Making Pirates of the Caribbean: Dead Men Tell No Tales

That made me feel like safe, like there was room for the creativity into the set.
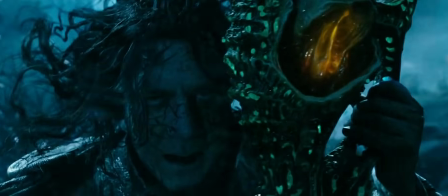[16:40]
I think he's utterly terrifying. There's something about a villain who knows what they are doing and who is intelligent and conniving and has planned things out.
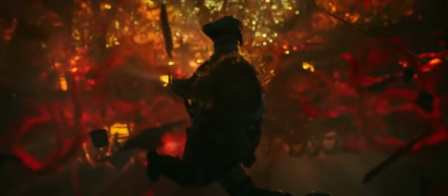[16:50]
You know, he's not just insane. He's out for vengeance. And in his mind, he has every reason to do these things. The first time they talked to me into the character, they were bringing this idea of the face with a hole in it, which it was hard for me to imagine.
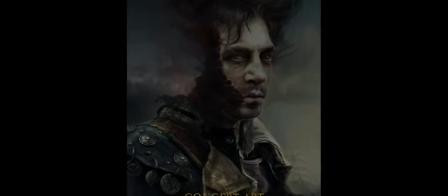[17:12]
And then they threw some drawings for me to take a look.
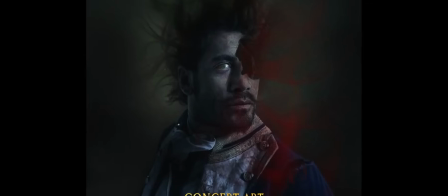[17:18]
And the concept of the hair came later.
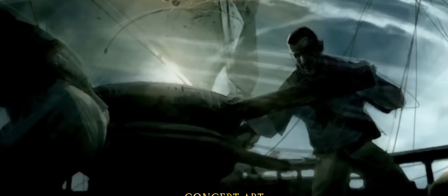[17:22]
Part of the idea for Salazar and his crew was that on the day that they die inside the Devil's Triangle,
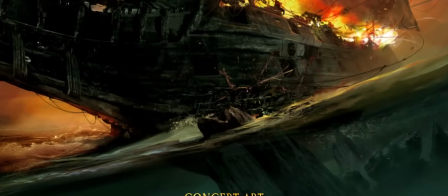[17:29]
the whole ship basically blows up. So their parts of their bodies are missing. So there's like negative space, but they can still walk around, but they can like miss part of their attire and limbs, and some are even missing half their head.
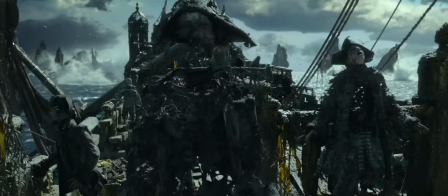[17:43]
So it's quite brutal, but it's also with a little bit of fun that they're walking around, you know, with just half a brain.
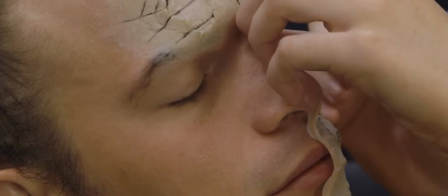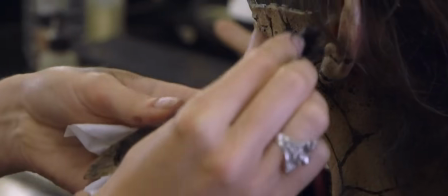[18:00]
We had to create a look whereby they look like they'd been blown up.
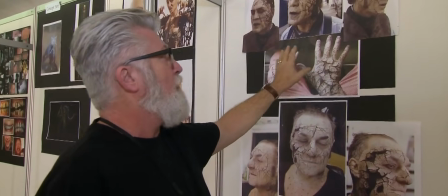[18:05]
The ship gets blown up, we imagine they've got blown up. We wanted to do something physical, so we came up with this image of cracked earth.
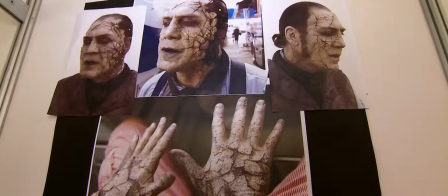[18:13]
That was our basis for doing all this work. Well, it took me a little while to adjust to the time frame, in the sense that it was like around 3 hours,
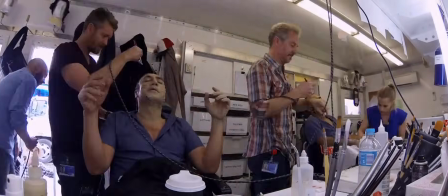[18:25]
3 hours, 30 minutes every day for the makeup, which I'm kind of used to because I did this movie called The Sea Inside,
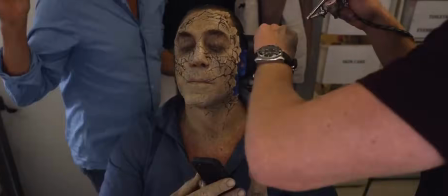[18:31]
and it was 5 hours makeup every day. And you have to be patient, that's all.
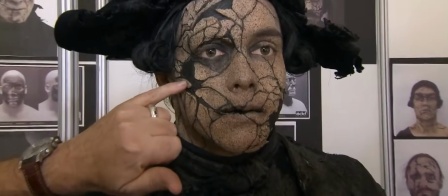[18:38]
This is prosthetics that we've applied. As you can see, it's curling back.
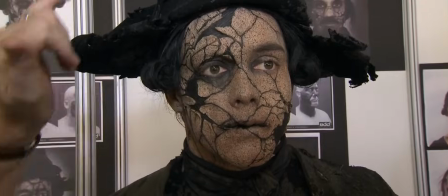[18:45]
And that, to get this effect, to get this 3D effect, if you can see, look at the hands.
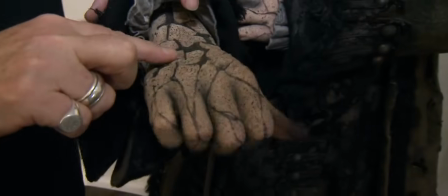[18:53]
This is all prosthetics. Now, of course, we can't do that to every single one because we'd be there forever.
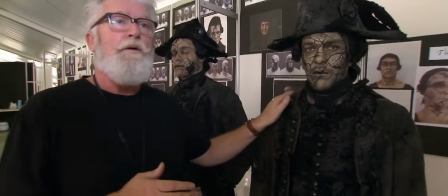[19:00]
So this is the same look, but this is all done with stencils and transfers.
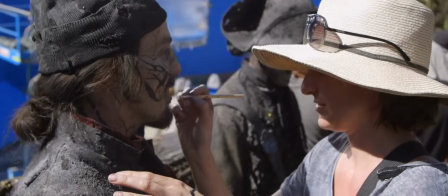[19:06]
All painted black, thinking that explosion, gunpowder, blast.
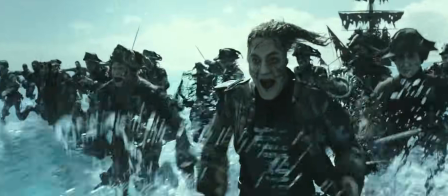[19:12]
Then, of course, we are going to be doing some CGI. For instance, on Salazar, you can see him with dots on his face,
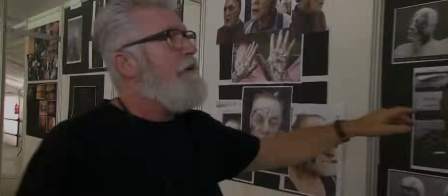[19:19]
so that when we finally see him, all that side of his head will be actually blown off.
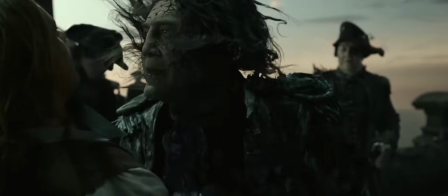[19:25]
There won't be anything there at all. They're caught between living and dead.
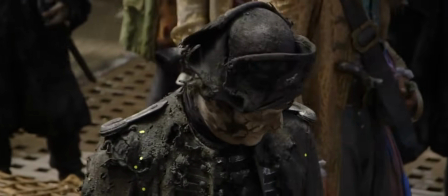[19:30]
They are dead, but they're still here. And we wanted to give them a ghost-like appearance.
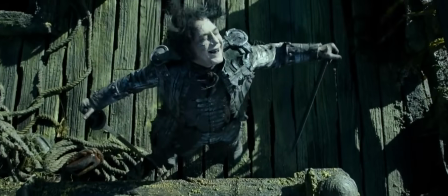[19:35]
So, for example, their hair floats like it's underwater, and so does their wardrobe.
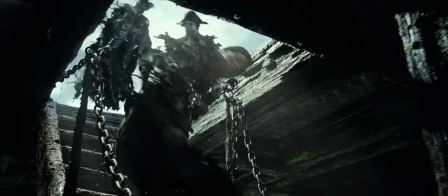[19:39]
And there are also pieces falling off them as they're moving around. The hair, as I said, I saw some drawings of it, but I didn't have the idea of how would that look actually on screen. So you have to have a leap of faith. So, okay. And I like that idea because it's like a floating spirit, like that also helped me to bring more thickness into the behavior of the character, knowing that there's something lighter going on. The underwater look for the ghosts, it was about kind of really selling this feeling that these characters were underwater, even though they weren't actually in underwater in terms of where they were in space.
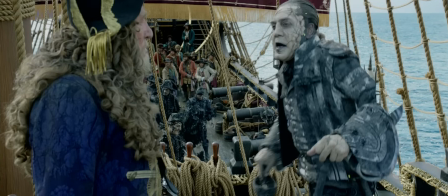[20:23]
So there were a few things that were done, mainly in relation to the hair and to the cloth in terms of the movement and the flowiness of it,
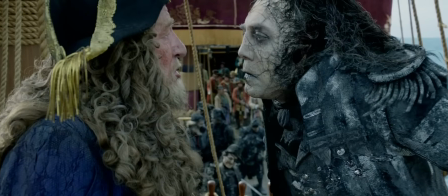[20:30]
and making sure that we were striking the right balance of movement that was floaty, but not feeling kind of awkward or strange.
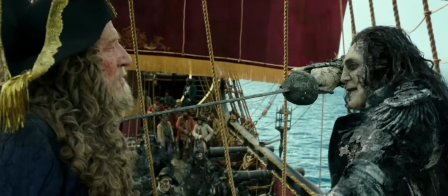[20:37]
And I think we struck a good balance with it.
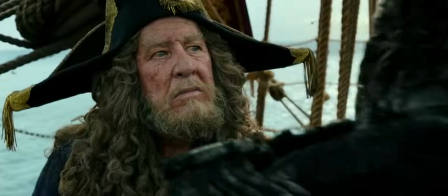[20:40]
In visual effects, one of the most important things for us to be able to give the directors was the ability to be able to dial up and dial down the performance of the hair and the cloth and the way that it floated.
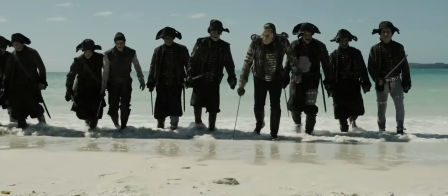[20:50]
What we did find very quickly, though, is that when you have an actor like Javier,
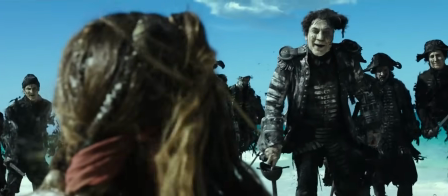[20:54]
who's giving such an amazingly strong performance, the last thing you want to do is step on that in any way.
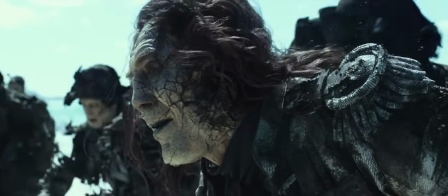[21:03] Jack Sparrow. Spanish?
So I would say that more often than not, we ended up dialing down the extremities of the movement of the floating parts of their body, the cloth, the wounds, and the hair, in order not to take anything away from the face,
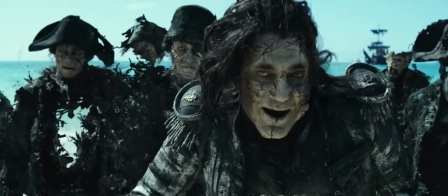[21:20]
the performance.
You will soon pay for what you did to me. No.
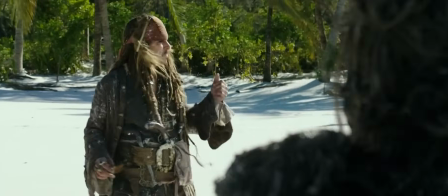[21:24] There's no need to bother, really. Karina! I have no time to chat because my map's just run away. I will be waiting for you.
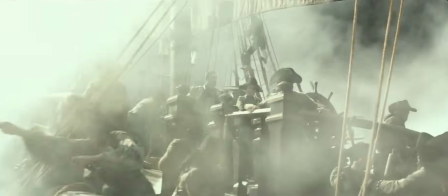[21:31]
The wardrobe gives you a purpose as a character. The first time I saw it, I was amazed by the way Captain Salazar looked like.
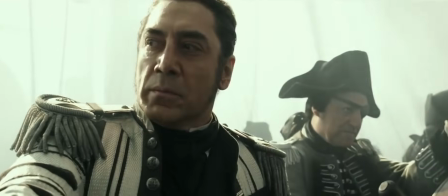[21:38]
Like, okay, I like this guy. I like the way he dressed because he's always kind of proclaiming himself like a king. So that's the way he should look like. We went back to the costumes we'd used in P4 for those Spaniards.
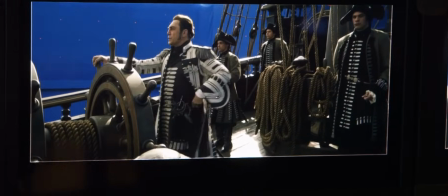[21:51]
So we made him a captain in the Spanish army, but we wanted him to stand out. So I met with him with a kind of prototype,
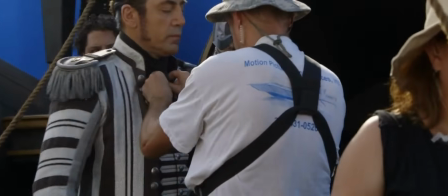[22:02]
described it, and it's got a lot of braid, and it's long, and it's majestic looking, and he loved it, and so we went with that.
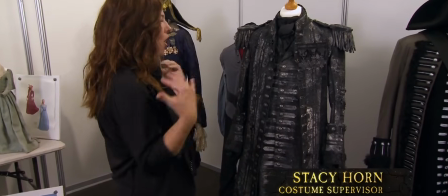[22:09]
Penny really wanted to use, strong shoulders, clean lines, to make
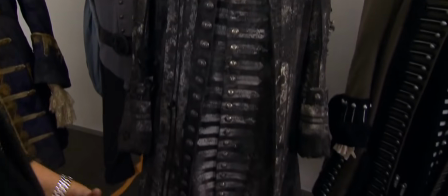[22:16]
that he's very fastidious, he's very impatient. She wanted to try to bring that into his costume.
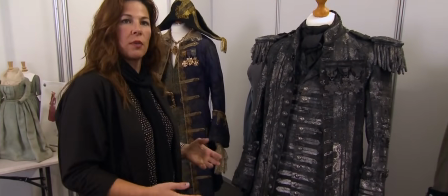[22:23]
This one is actually ghosted, so there's two different costumes. There's a clean version, and then this one is what we call the ghosted version.
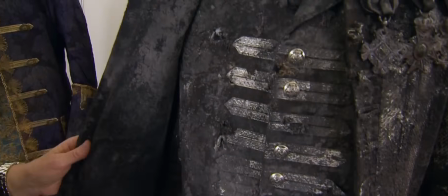[22:30]
There's so much detail in this costume, and it's kind of hard to see because the one that I am showing you is ghosted.
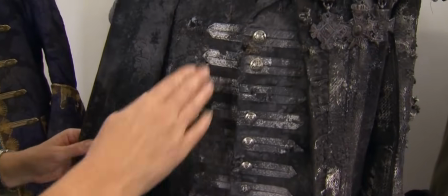[22:36]
The silver embroidery, the beautiful silver buttons, the epaulets with the spaghetti.
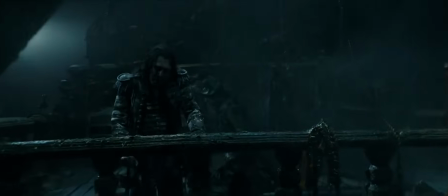[22:42]
It's just a really beautiful costume.
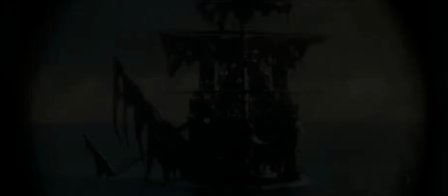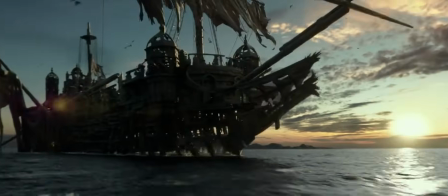[22:50]
Silent Mary was huge. You walk around the ship and you see every detail, tiny detail of the construction of the set is so well taken care of.
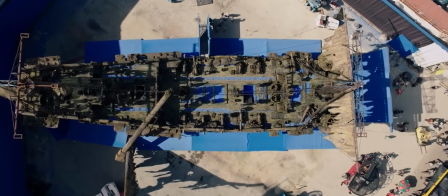[23:00]
It is amazing. And it's more than a set. It's something that really puts you in the mood.
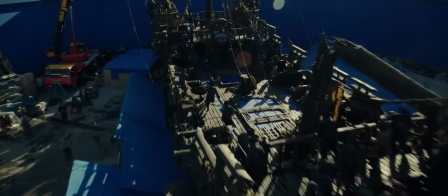[23:05]
What I felt being on it is the sadness, the gray zone,
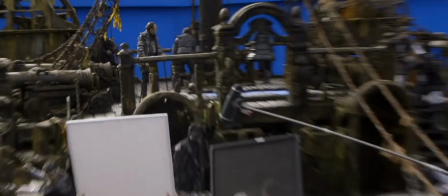[23:10]
the eternal pain that I always imagined my character and his crew are carrying for so many years because of the curse they're in.
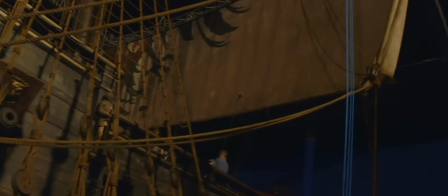[23:18]
It's so beautifully done that everything, once we were there, it was an energy of being cursed on the sea.
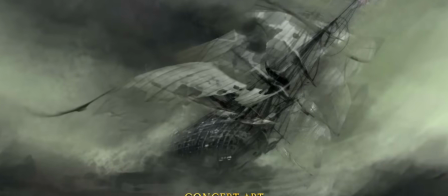[23:28]
A few years ago, we saw an image of a ship that looked more like a skeleton than a ship, and it just floated across the water. And we built a whole sort of mythology and story around that. So Salazar's ship is supernatural.
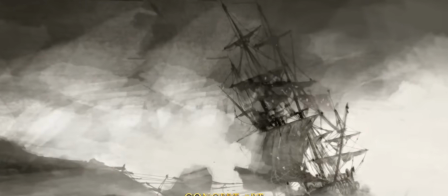[23:43]
It's a ghost in the way that Salazar is a ghost. And it was very important for us to create characters out of the ships because there are so many of them, about 11, and you need to tell them apart, but it's also fun, you know,
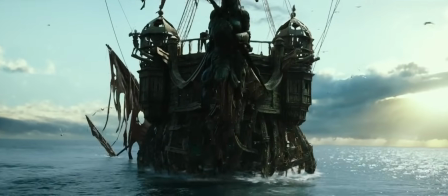[23:57]
to create these. One thing we added was that it can actually open up and stuff like that, and that came from growing up a little bit with the Lego and the Playmobiles and the Transformers and kind of like having toys that you can change somehow. And so when we learned that they were making toys out of this, we were thinking, okay, we need to do something with this ship that we can add a layer to it.
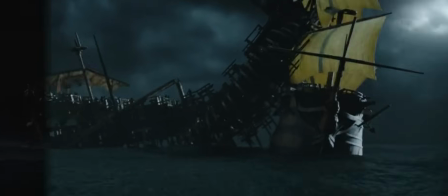[24:20]
So that's how that came about. It needed to open up and almost open like a jar that could eat and attack other ships. That required for us a lot of sort of development and detail work. The more we started working on this effect and started to bring it
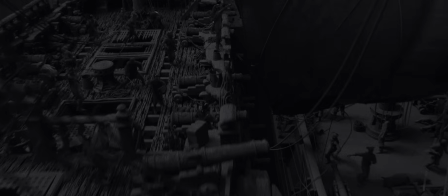[24:39]
to life, the more we needed to kind of dress it up more with like seaweed and extra dangly sort of rigging and cannons that sort of had to hang around.